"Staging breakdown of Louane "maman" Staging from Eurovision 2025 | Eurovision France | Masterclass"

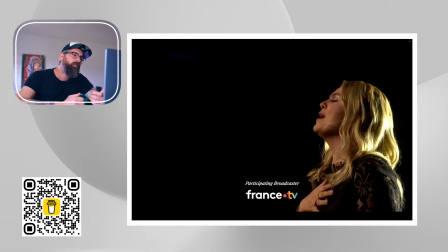4:20 This. And somehow I think the staging killed the song.
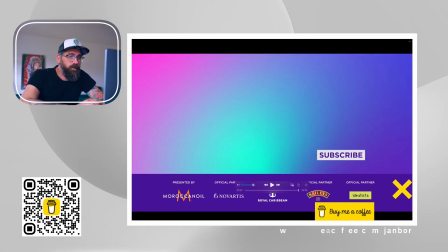4:27 Anyway, it wasn't consistent, So let's now go from the beginning and let me tell you.
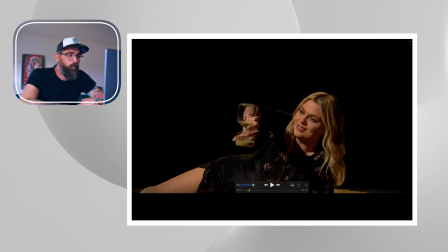4:35 So what was the first thing? So first of all, we start with this moment when she's showing the hourglass. I already talked in the intro about it. It immediately tells you this is our idea.
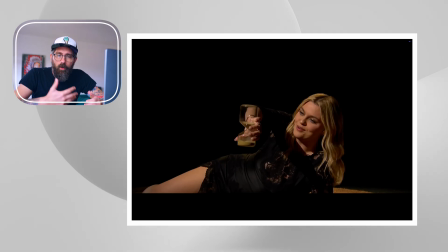4:45 So you already tell the whole story in here, basically telling the audience is stupid. Yes, this is like I can imagine, because I'm working in television. There are always those discussions. Will people understand what we want to tell by the staging?
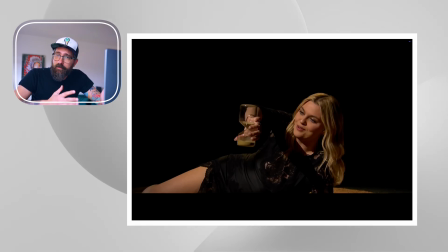5:04 But if you do this, you you basically showing like it tells me as a professional that they saw the sand is falling and everything, and it's like, but will people understand it? Let they tell them in the beginning what the sand means, what the falling means.
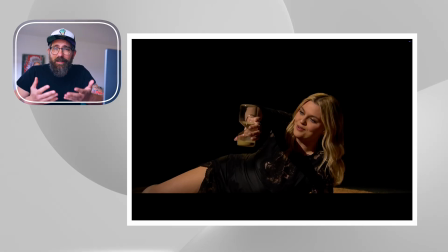5:23 And it's like this is not how smartly you're playing. It should be a surprise, in my opinion. They should reveal it differently. For example, to create really a stage,
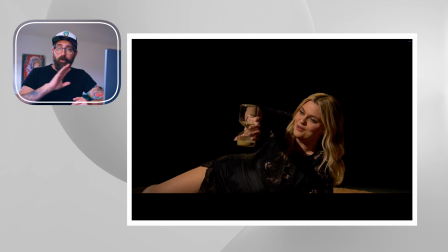5:35 like some fragments of glass or some plastic foil or something stretch, that she's kind of really in the hourglass. That would be much, much more
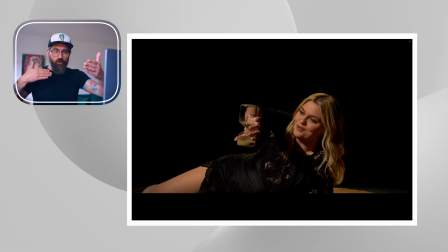5:47 also pompous, also using the shooting through the glass, which could be shaped like this. It doesn't need to be everywhere, but in some fragments, when you feel that it will also give you a little bit different edge,
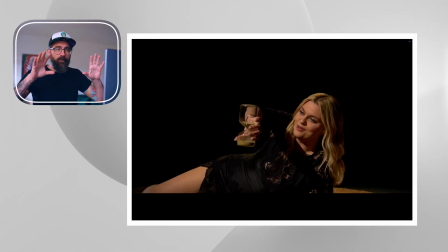6:00 like shooting through the glass creates also some kind of a different reflection. It creates some kind of depth, that she's kind of like imprisoned kind of in the past.
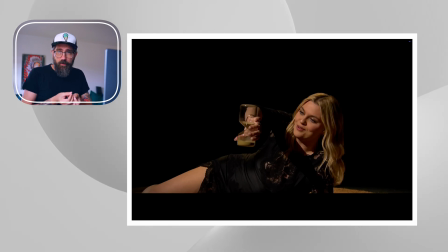6:12 It would work much, much better, but they've chosen this way.
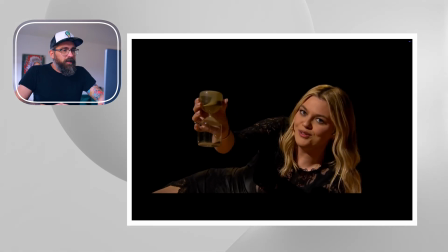6:16 So, and immediately, it loses a little bit authenticity, because this is a pure acting,
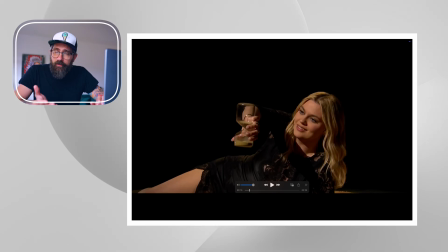6:24 which is too concrete. It is too concrete.
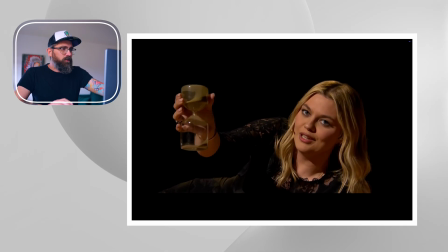6:32 And as you can see already in the glass, that this is how the hourglass really looks, right?
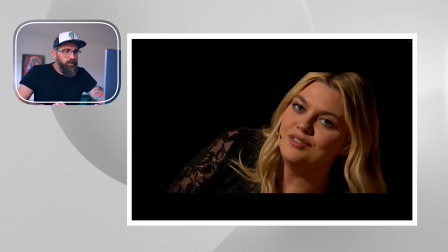6:39 Or this type. In the middle is, it needs to fall, of course, because every single cent drop needs to go.
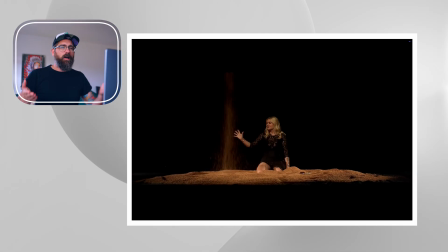6:48 So now we can feel that it's like she's in the hourglass, but she's the central part of it.
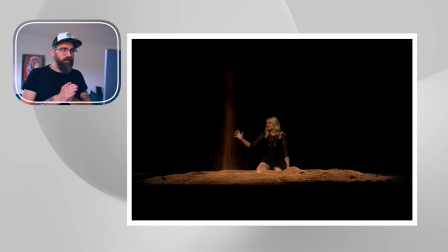6:53 And now the hourglass, if it's a proper one, the sand goes through the middle. But she's playing with this time, but because already it doesn't fit, it already is kind of like, something is wrong. And now I'm not saying that you will say this is something is wrong as yourself.
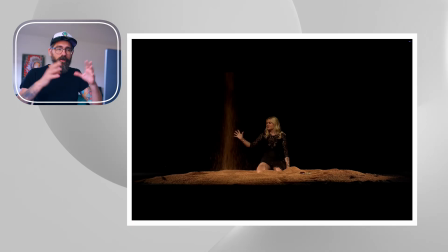7:13 The thing is that your brain is used to some historically facts, that hourglass has the sand falling from the middle, and now it doesn't connect that perfectly. And even though you're saying like this is a nice idea, your brain already feels a little bit like
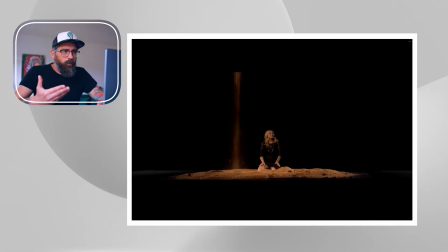7:32 So technically this is a not good idea to put it this way, because it should go in the middle. She could go spinning around it. This is what they should do, that if you put an hourglass, you need to make it hourglass,
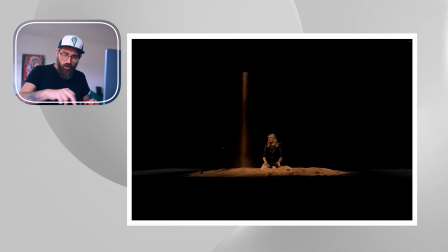7:46 and then they should use the effect that she's going around the sand, around the time is passing, not that she is in the middle. That makes no sense. It's by sense wrong.
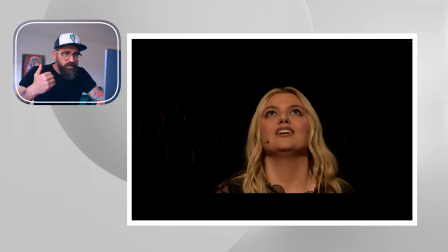8:00 She's playing with the sand, okay. What I like in here, how they play with the sounds, but it's not consistent.
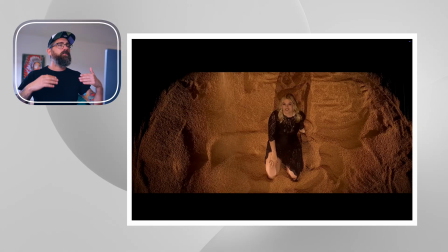8:07 For example, they play with the sounds like always on this higher tone or the strongest tone, like the doom, doom, doom, the lights reacting, but they are not consistent in it. So your brain is receiving so many different impulses.
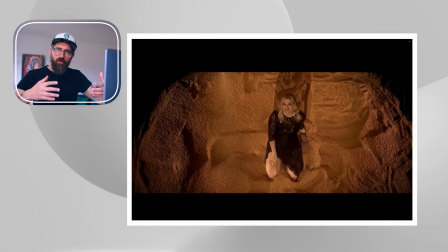8:20 So it's all about acting or the support of the song or what. It's inconsistent.
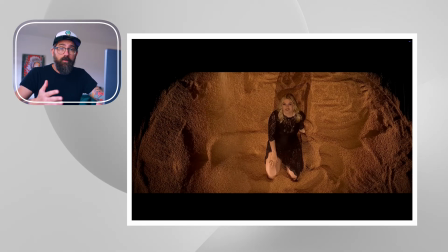8:25 This is the problem.
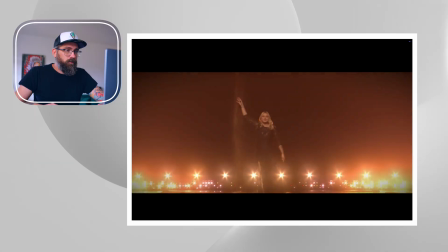8:29 See?
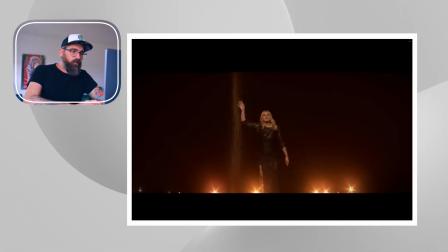8:30 Like...
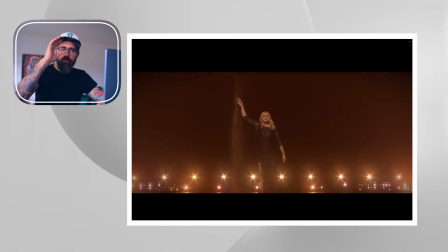8:35 So now it's a drama.
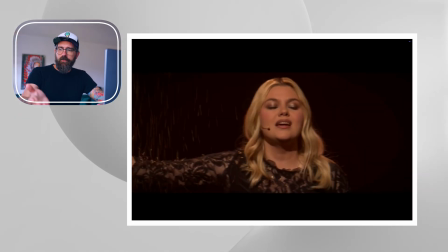8:41 So if I'm not an English-speaking person, I would say like I'm a French-speaking person, I would say she's singing about how she's going through time or something like this. Maybe she does.
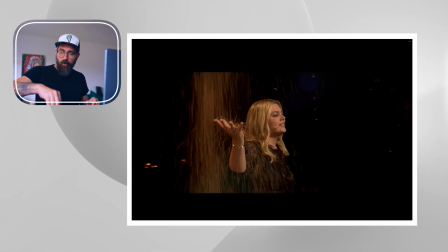8:55 But because she's set up in the middle of the stage and she's the central point of it, also by the camera,
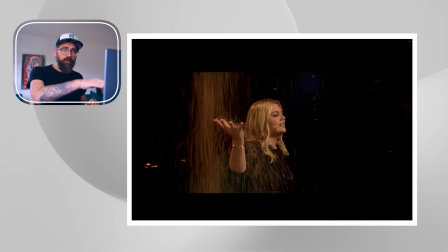9:01 you can see that the camera always position her in the middle in those moments. That again, it makes no sense towards the hourglass.
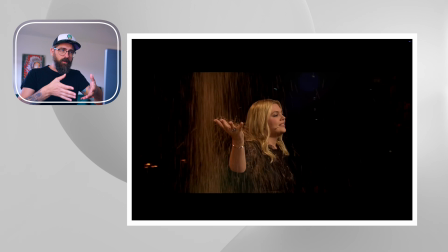9:11 If the sand, the time, the story is the central part of it, would be much better that she's kind of going in circles, passing by.
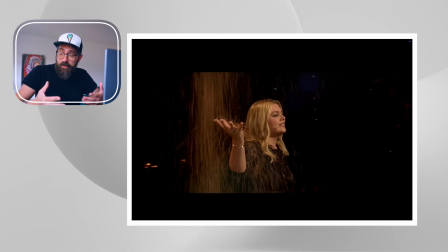9:19 Something what Austria did very smartly in their staging.
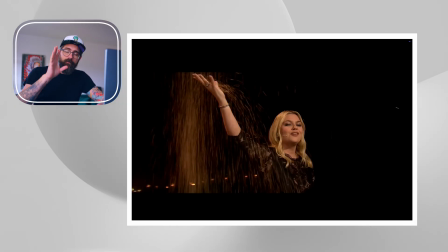9:24 By the way, all those details matters, because the staging is a brain play, right? Your brain is to captivate it, to basically not ask the question. Something doesn't work, something doesn't fit, because otherwise the song is brilliant.
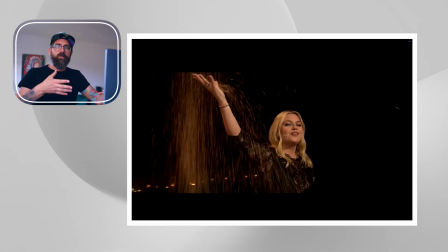9:40 The thing is that you need to receive impulses into your brain which can somehow coexist perfectly with the song, and then you would get into it. It would work such better.
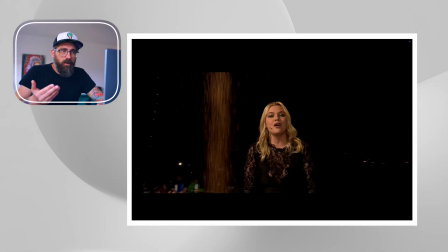9:56 But because she's already the central part of it, it doesn't feel she's in the hourglass. Also, again, hourglass, it's a circle shape.
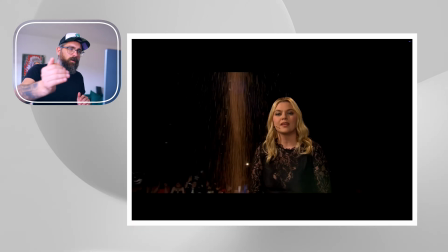10:03 The camera, if they use this, it should go kind of around this hourglass. If they put a glass element over it, you would feel it.
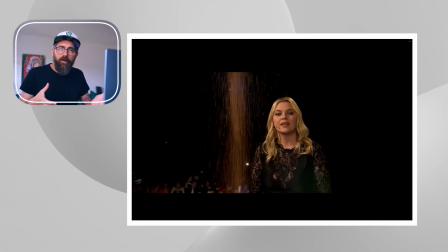10:12 You would understand that she's locked there in the past. It would be a brilliant story.
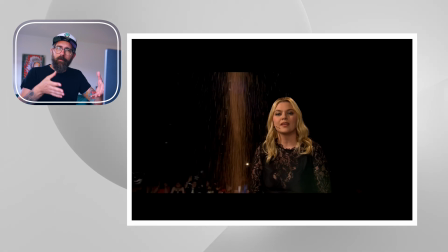10:16 In this, it's not done perfectly. It's not done correctly.
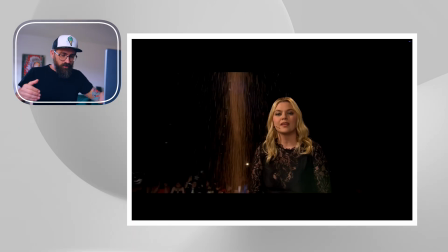10:20 The camera angles and the sand thing would work if it's shot differently.
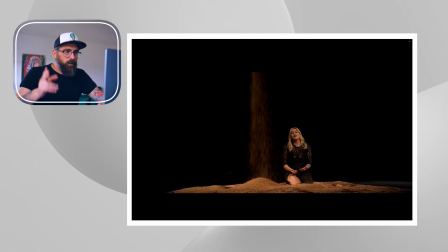Light perfect. And also I like how they emphasize this with the a little bit better shot.
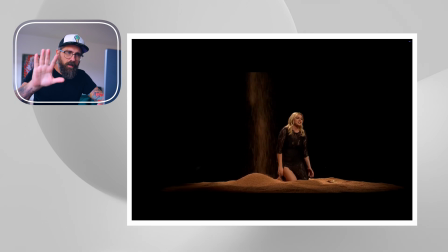10:47 Very mild, nice, mild.
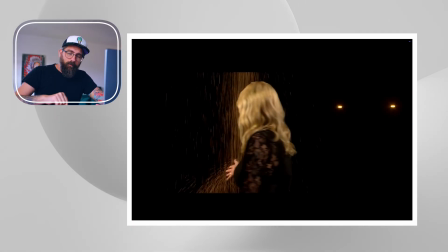10:53 The thing is that now they repeat something what you already seen. Nothing is really going on in here. And they play the same story again without dramatizing, changing it. Because they start so early with the falling sand
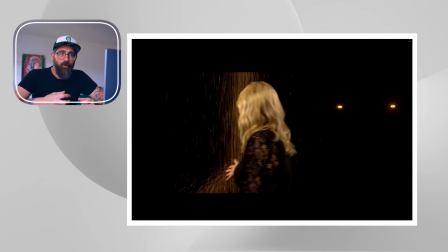11:10 that they have no clue how to adjust something in this.
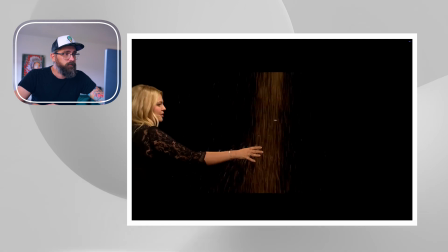11:15 That's why I think they then chosen the other effect. Now it's fine, you know, because she's going around the sand.
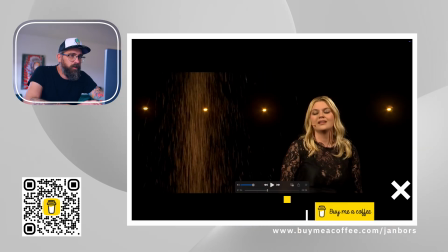11:23 This is what it should be in the beginning, that the camera basically now making the sand centralize.
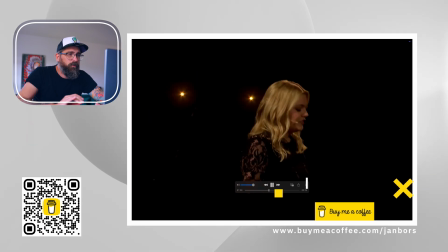11:29 So you would understand, then she follows her.
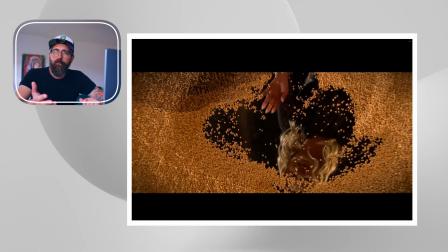11:34 And now she tells the story, but you know, most people don't understand. So she looks into the mirror, which is in the sand, in the hourglass, where normally is not a mirror, right?
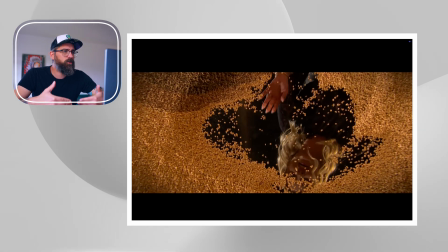11:47 So it feels cheap. It feels like theatrical. Also, look how it's shot. It also shows that the sand is not the sand really. And so, like, I know that maybe you say this is just a detail, but your brain works a little bit differently.
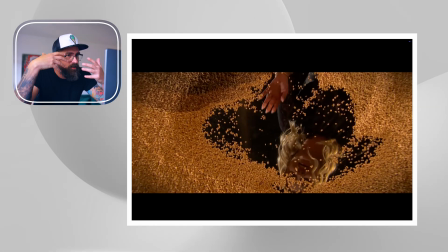12:04 And when your brain already is a little bit like what is really like, try to decipher what is going on, even though on the level that you're not doing it willingly, your brain is starting to decipher it.
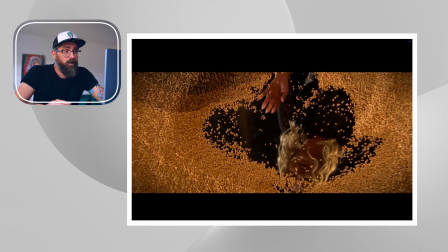12:18 This is a distraction point number like 10 already, which tells you, okay, so she's looking at her reflection again. It has something to do with or what is it?